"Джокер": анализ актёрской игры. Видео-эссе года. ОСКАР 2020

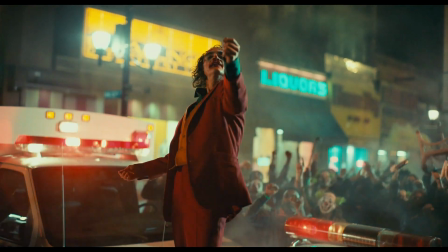(20:41)
Это окончательная инициация и превращение в Джокера. После напряженной развязки на шоу, герой окончательно свободен.
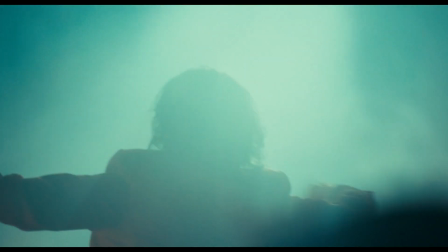(20:50)
Он получает свою славу и становится значимым. А в конце сцены мы вновь видим широкий жест рук героя.
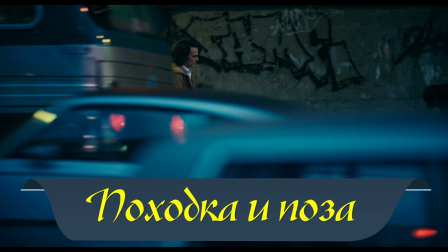(20:58)
Интересно также сравнить походку и позы, которые принимает персонаж по ходу действия сюжета.
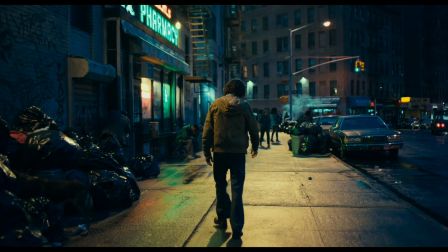(21:04)
В начале фильма мы видели хромающего и подавленного Артура, который смотрит по большей части в пол.
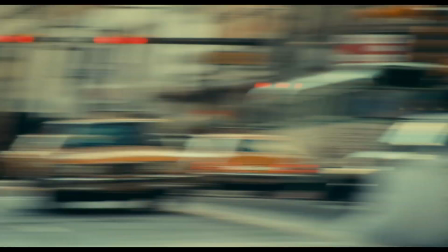(21:10)
Кстати, обратите внимание на немного забавный бег персонажа.
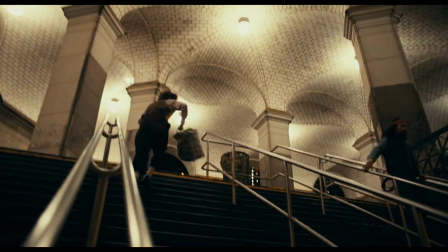(21:14)
Он, как и походка героя, обусловлен клоунскими ботинками, которые достаточно большие.
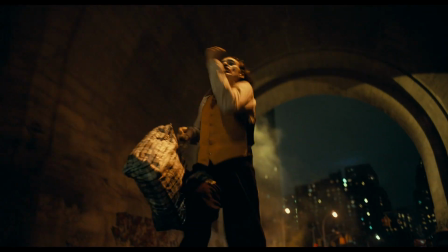(21:20)
Все, кто хоть раз носил обувь на размер или два больше, представляют, каково это в них ходить, а тем более бегать.
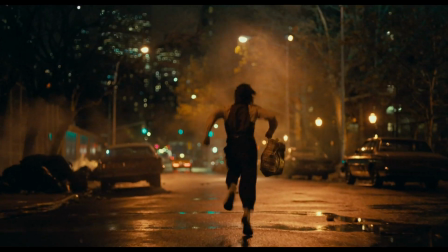(21:28)
Эта особенность жизни Артура формирует его походку и вне клоунского костюма.
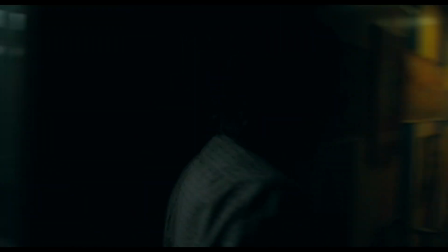(21:33)
И это прекрасное формирование образа Хоакином. И интересно в этом плане выделить сцену убийства на платформе.
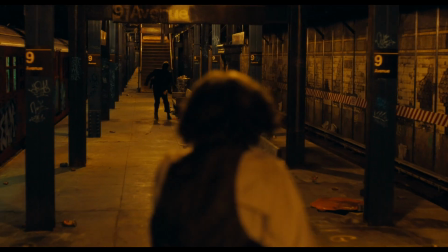(21:41)
Посмотрите на главного героя. Он вытянут в струну, шаги широкие и выверенные.
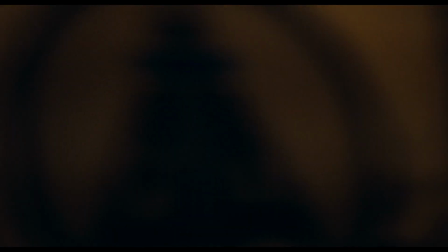(21:46)
Рука с пистолетом вытянута вперед. И за счет этого кажется огромной.
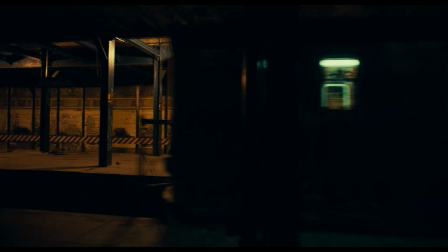(21:51)
Главный герой холоден и уверен в себе. Все это показывает его преображение.
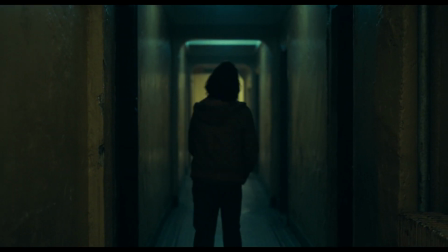(21:57)
Также стоит сравнить походку в коридоре на этаже своего дома в начале фильма и уже после сцены с танцем в туалете.
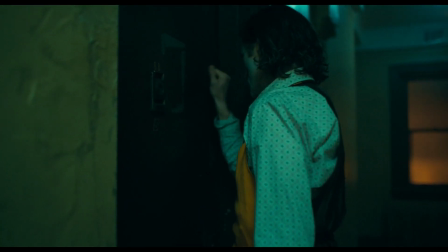(22:05)
Артур уверенными шагами идет к квартире Софи и стучит в дверь.
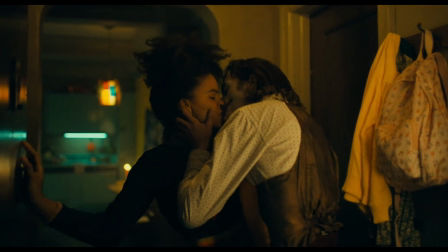(22:09)
Изменение в походке главного героя в этих сценах помогает нам понять его изменения.
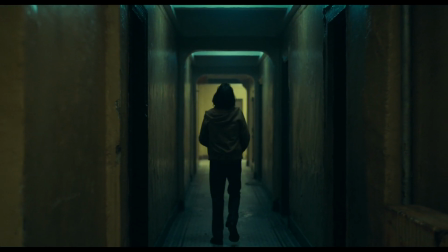(22:14)
Теперь давайте посмотрим сцену, где Артур узнает, что его мать виновна в его болезни.
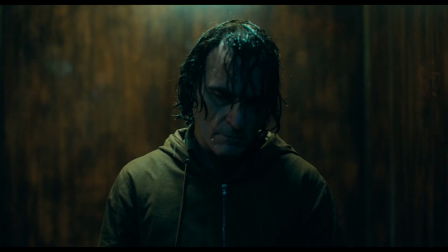(22:19)
Персонаж подавлен и смотрит в пол.
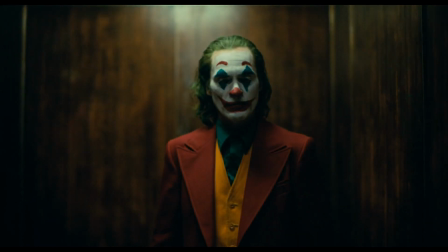(22:21)
А вот перед нами точно такой же кадр с той же точки, только здесь мы видим другого Артура, который в конце легко улыбается.
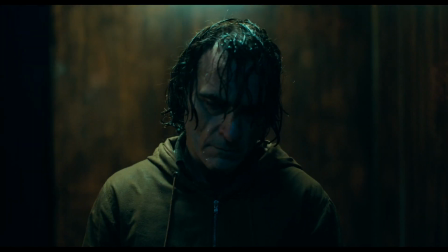(22:28)
Играя на разнице эмоционального состояния, актер показывает нам изменения своего персонажа.
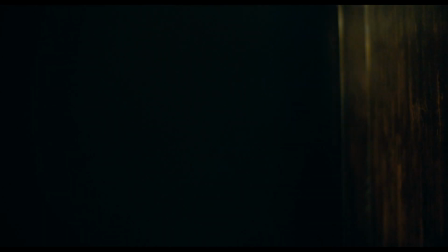(22:35)
Теперь рассмотрим позы персонажа. И вот это очень выразительный кадр.
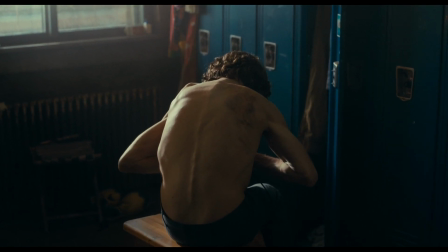(22:39)
Артур согнулся и растягивает ботинки. Его сутулая спина еще больше подчеркивает его удрученность.
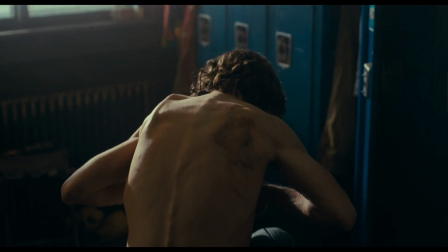(22:46)
Кстати, здесь стоит отметить, что спина образует дугу нисходящего характера, которая ассоциируется с подавленностью и грустью.
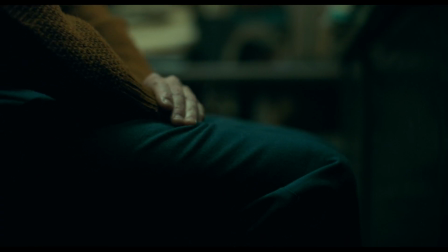(22:53)
В начале фильма руки Артура будто прикованы к ногам.
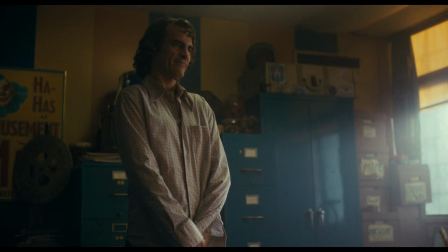(22:57)
С точки зрения психологии это говорит о скованности персонажа и часто об эмоциональной слабости.
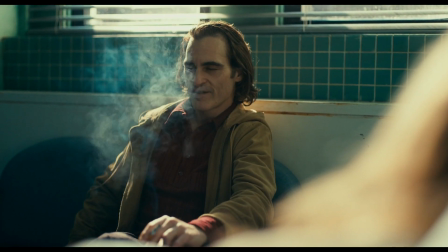(23:03)
А в этой сцене персонаж уже сидит нога на ногу. Артур уверен, методичен и холоден.
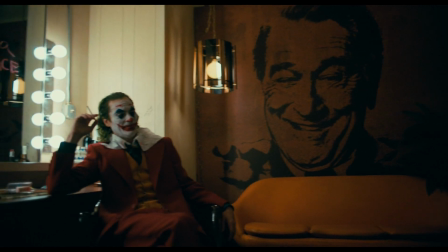(23:09)
От былой слабости не осталось и следа. В этом случае главный герой больше похож на крестного отца мафии.
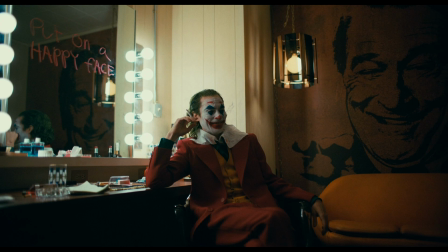(23:15)
Джокер вальяжно сидит и курит сигарету. Его правая рука властно лежит на спинке кресла. Левое плечо выше правого, что создает более интенсивную диагональную линию.
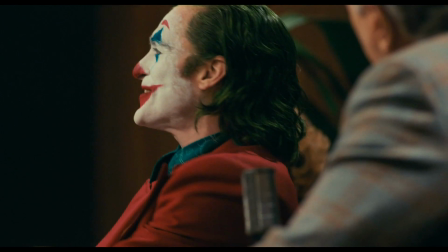(23:26)
В сцене на шоу Хоакин активно и уверенно жестикулирует, чего раньше не было в его поведении.
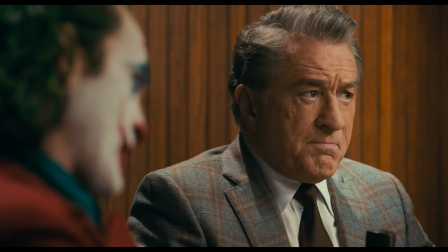(23:33)
Персонаж совершает все больше движений.
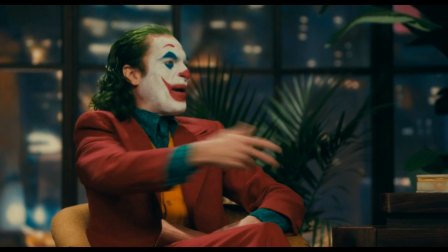(23:35)
Он не только подключает руки, но и совершает активные движения головой, чего не было в начале фильма, когда Артур был скован.
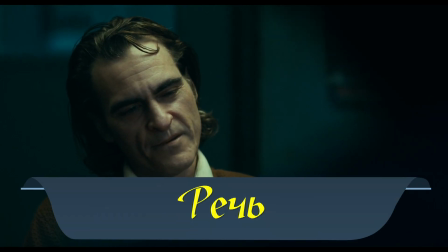(23:44)
Теперь поговорим немного про речь персонажа. И тут есть очень интересный момент, связанный с поведением главного героя.
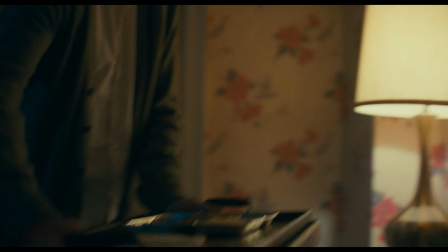(23:51)
В начале фильма Артур ведет себя как закомплексованный подросток, который застрял в теле мужчины.
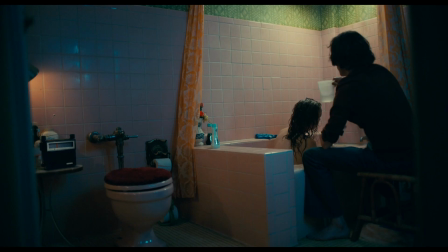(23:57)
Он живет с мамой, моет ее, смотрит с ней любимую телепередачу.
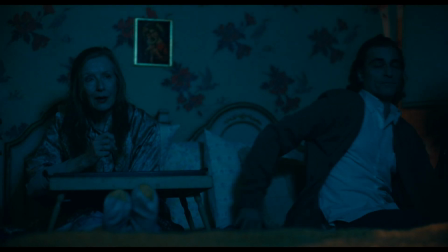(24:02)
Хоакин мастерски рисует мимикой 13-летнего подростка.
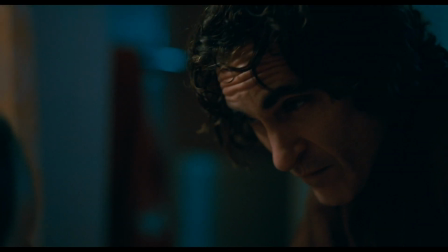(24:06)
Актер наделяет своего героя небольшим дефектом речи, прижимая язык к губам.
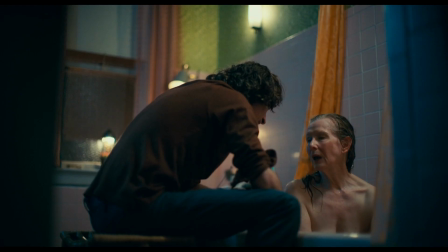(24:11)
Его речь в начале фильма спокойная и достаточно тихая.
Is it just me?
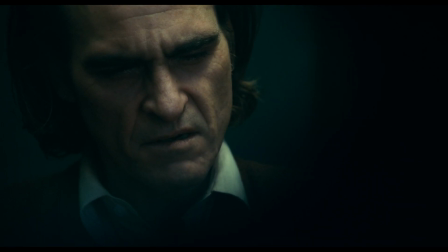(24:17) Or is it getting crazier out there?
Все меняется после сцены убийства в метро.
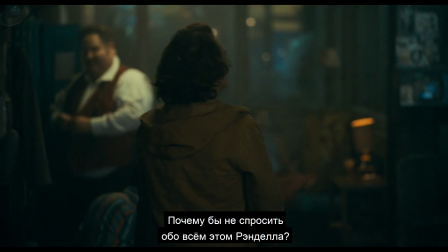(24:23)
Давайте посмотрим этот фрагмент.
Why don't you ask Randall about it? It was his gun.
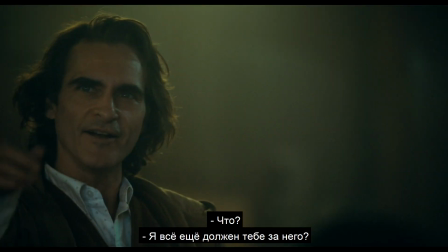(24:29) What? I still owe you for that, don't I? What the fuck are you talking about?
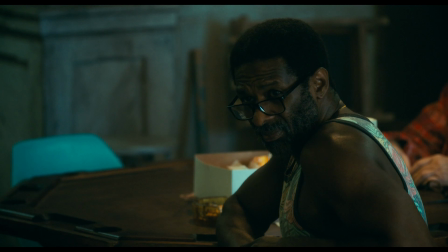(24:34)
Герой здесь говорит значительно увереннее и более активно, чем обычно, и дефект уже не слышен.
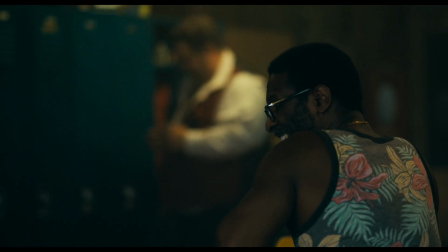(24:41)
Давайте послушаем Артура в ключевой сцене на шоу.
Have you seen what it's like out there, Murray?
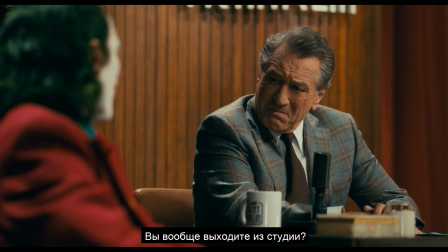(24:47) Do you ever actually leave the studio?